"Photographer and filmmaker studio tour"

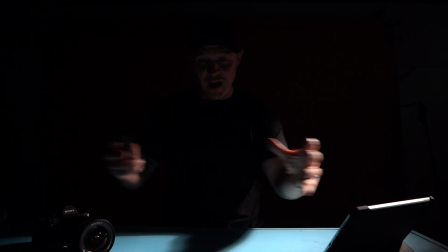(4:09)
So you can see here that my hair light or separating light is coming in and lighting this space in front of me. So if I want to bring focus to this area here,
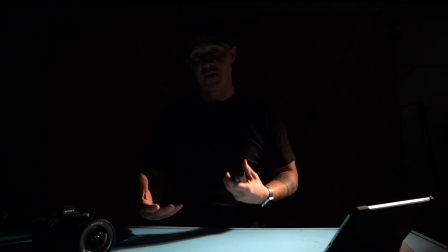(4:15)
I can drop the lights and we can focus just on here. And that's a great way in cinematography to bring real focus to a specific part in a scene or a subject.
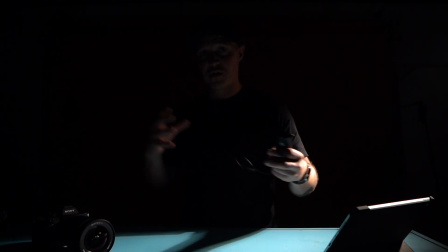(4:24)
Because we want it all to be lit at certain points, we're going to need to bring them all up.
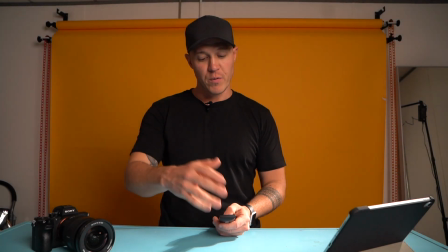(4:28)
So as I go back into 1, I bring my key light back up, probably about there is great.
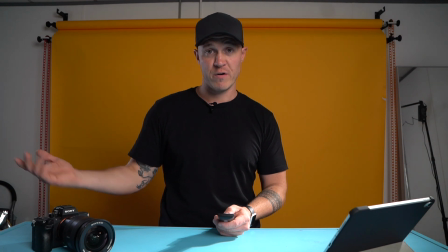(4:34)
I then will add my kicker, as we've spoken about already. This is a 3-point light setup and it's looking good.
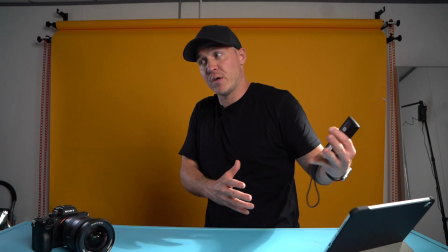(4:40)
I'm quite happy with this, and I would be very happy for this to be the end point of the production.
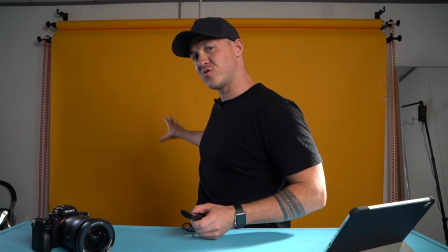(4:44)
But beyond that, what I wanted to do is I felt like my backdrop just wasn't getting the attention that it needed to.
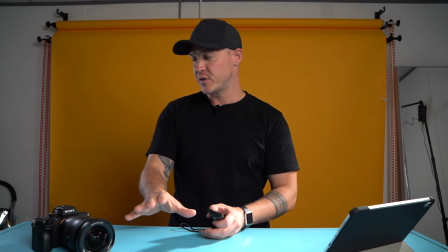(4:49)
I've gone out of my way with this really bright yellow backdrop and this blue table. You know, I want to be able to show it off as best I can.
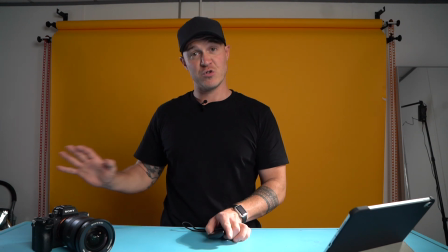(4:56)
So what I have over here to my right, again lower down, is another light source with a lantern, a fantastic light source when you're trying to create an even spread.
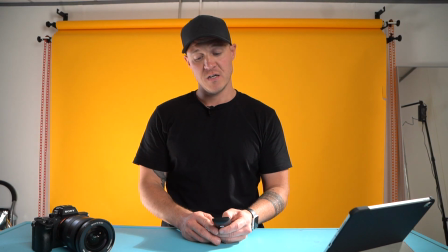(5:05)
So then what I do here is if I add this lantern, you can now see, probably a bit too powerful, you can now see the impact that has on the background for me.
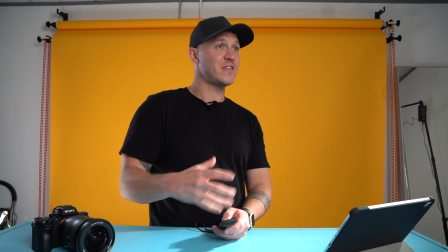(5:13)
So all of these lights combined create this treatment, and for me, when I started my YouTube channel,
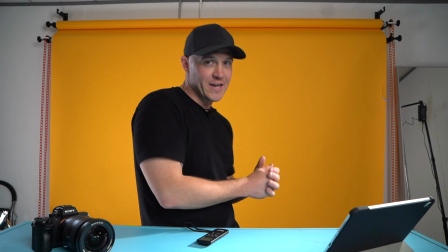(5:18)
this is the level of production I wanted, because you know, it's eye-catching, it draws people's focus to different parts. And of course I want to educate you guys who, you know, come back to my channel time and time again and show you what is possible, you know. And you've had a demonstration of being able to see what you can do with 1 light, 2 light, 3 light, 4 lights, and I think, you know, by adding lights or making use of available light, you can really enhance the quality of your production. So what I'm going to do is I'm going to flip the camera around and I'm going to show you this whole setup from behind the camera, just so you get an idea of what's going on.
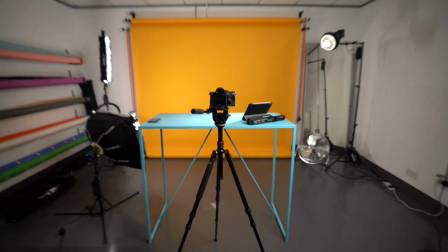(5:54)
So here is the space,
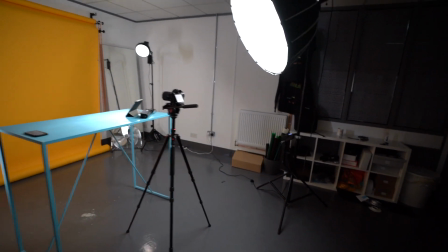(5:57)
and I'll walk you all the way around it so you can see it from this angle, just so you get an idea of the space.
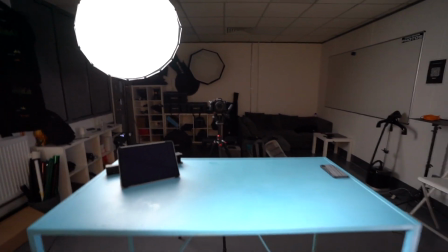(6:04)
Show you from my perspective what we've got going on.
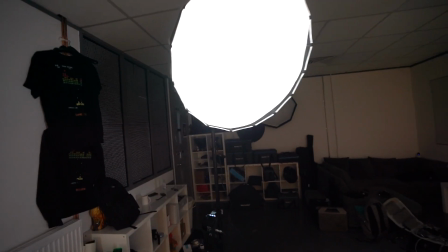(6:08)
So we have over here is our key light, as I mentioned, and this is a Forza 300, this guy here.
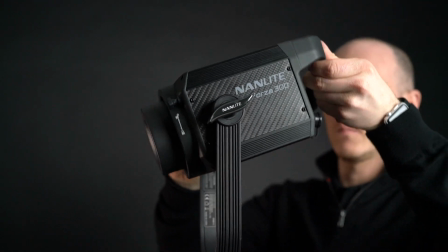(6:16)
Now this is a COB LED, it's daylight balance at 5600, really easy to navigate.
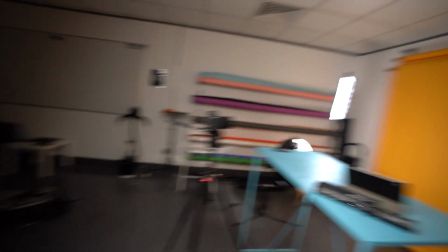(6:23)
It's at 14% and you can see how much light is being thrown down here.
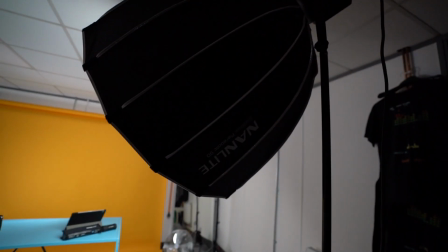(6:27)
So, and we're using a 90 centimeter parabolic, which is nice and deep, keeps it really soft and flattering, which is good for this kind of production.
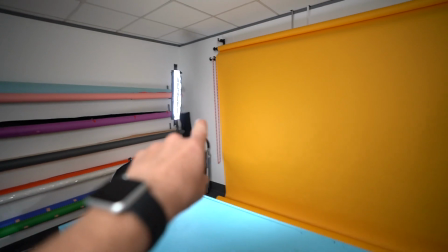(6:35)
So that's the key we spoke about. Then we head over here and we basically show you the kicker, or the separation light.
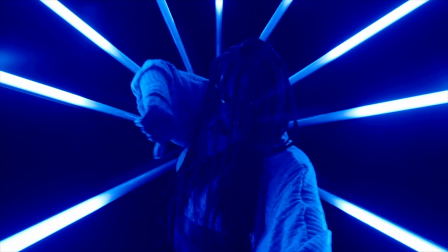(6:43)
So this is a Pavo tube 15C or Pavo tube, and it's using the grid and egg crate.
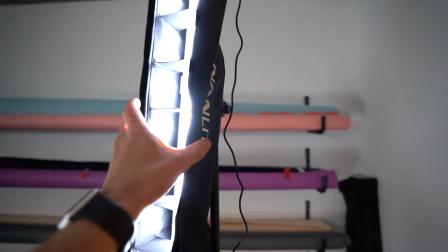(6:48)
This basically is protecting the spill.
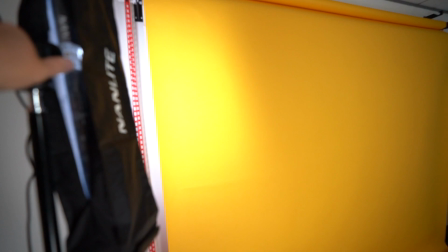(6:51)
So if I was to turn this around here on the wall, you can see the spill that we're getting.
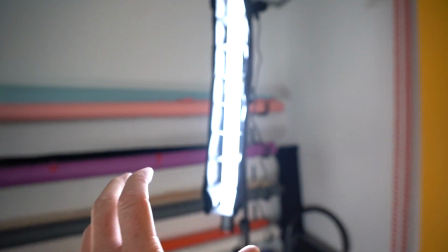(6:57)
This channel of light that we get here focuses just on me and creates that separation.
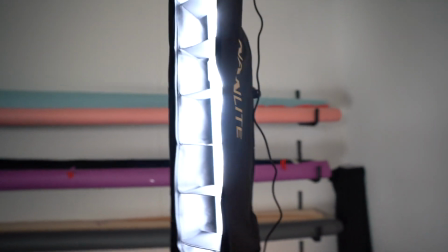(7:03)
And I've got that sort of a cooler temperature because obviously it's bicolor, it's HSI, so it gives us the ability to dial in different colors.
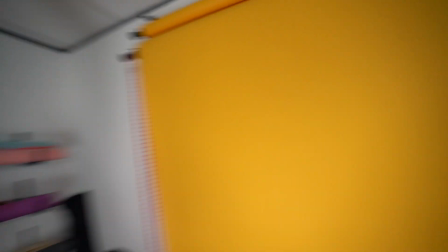(7:09)
So I have it cooler in comparison to the background and the rest of these lights we've got set up here.
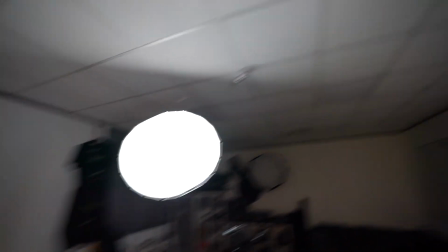(7:14)
So that's me separated. So these ones, this one and this one, are my lights really for me.
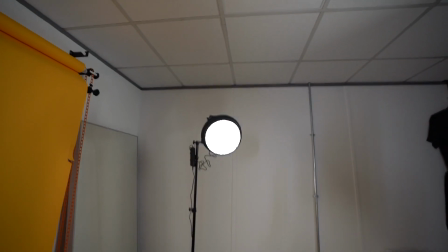(7:20)
They separate me as a subject. Then we have this one over here, which is our hair light, or another separating light, or a focus light.
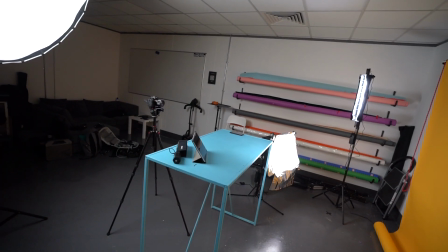(7:29)
This is about what's on the table. If I turn this off, you can see the table, it loses it a little bit.
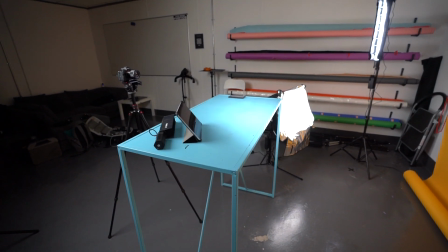(7:35)
If I move it a little bit, you can see, there we go, we're moving that beam.
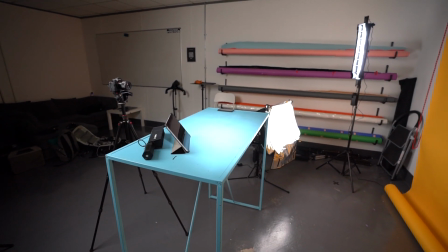(7:40)
This is about the focus being on what's on the table.
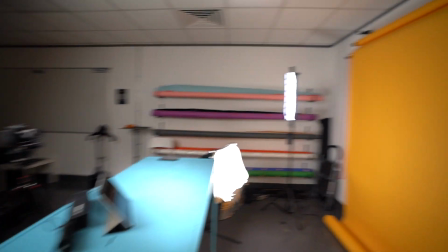(7:44)
So we've got me covered, now we've got the table covered, and very similar to the grid we've got over there, we have this.
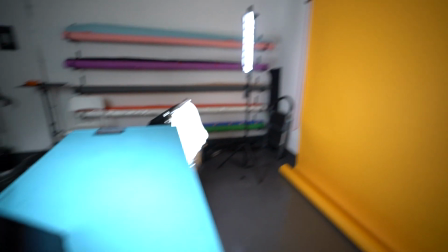(7:51)
We have a hard reflector and a grid. This basically is channeling that light into a concentrated pool, meaning we get less spill here and less spill here.
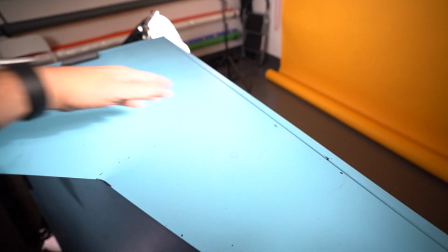(8:00)
What it also does, because it's a hard source of light, we get these dramatic shadows, which is good,
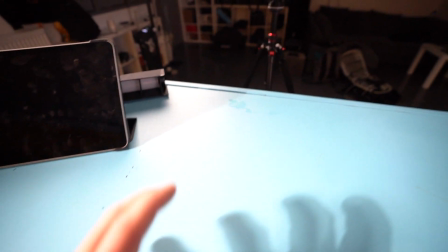(8:06)
because if I'm giving attention to something on this table space here, the shadow makes people sort of look at this area here.
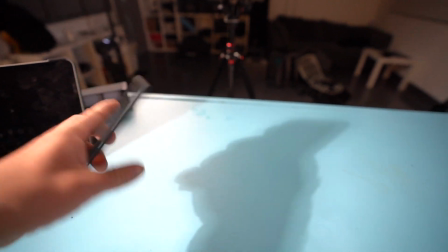(8:12)
If I pull this phone, look at it, all of a sudden there's drama and excitement in this space here, as opposed to it being one flat, clean light.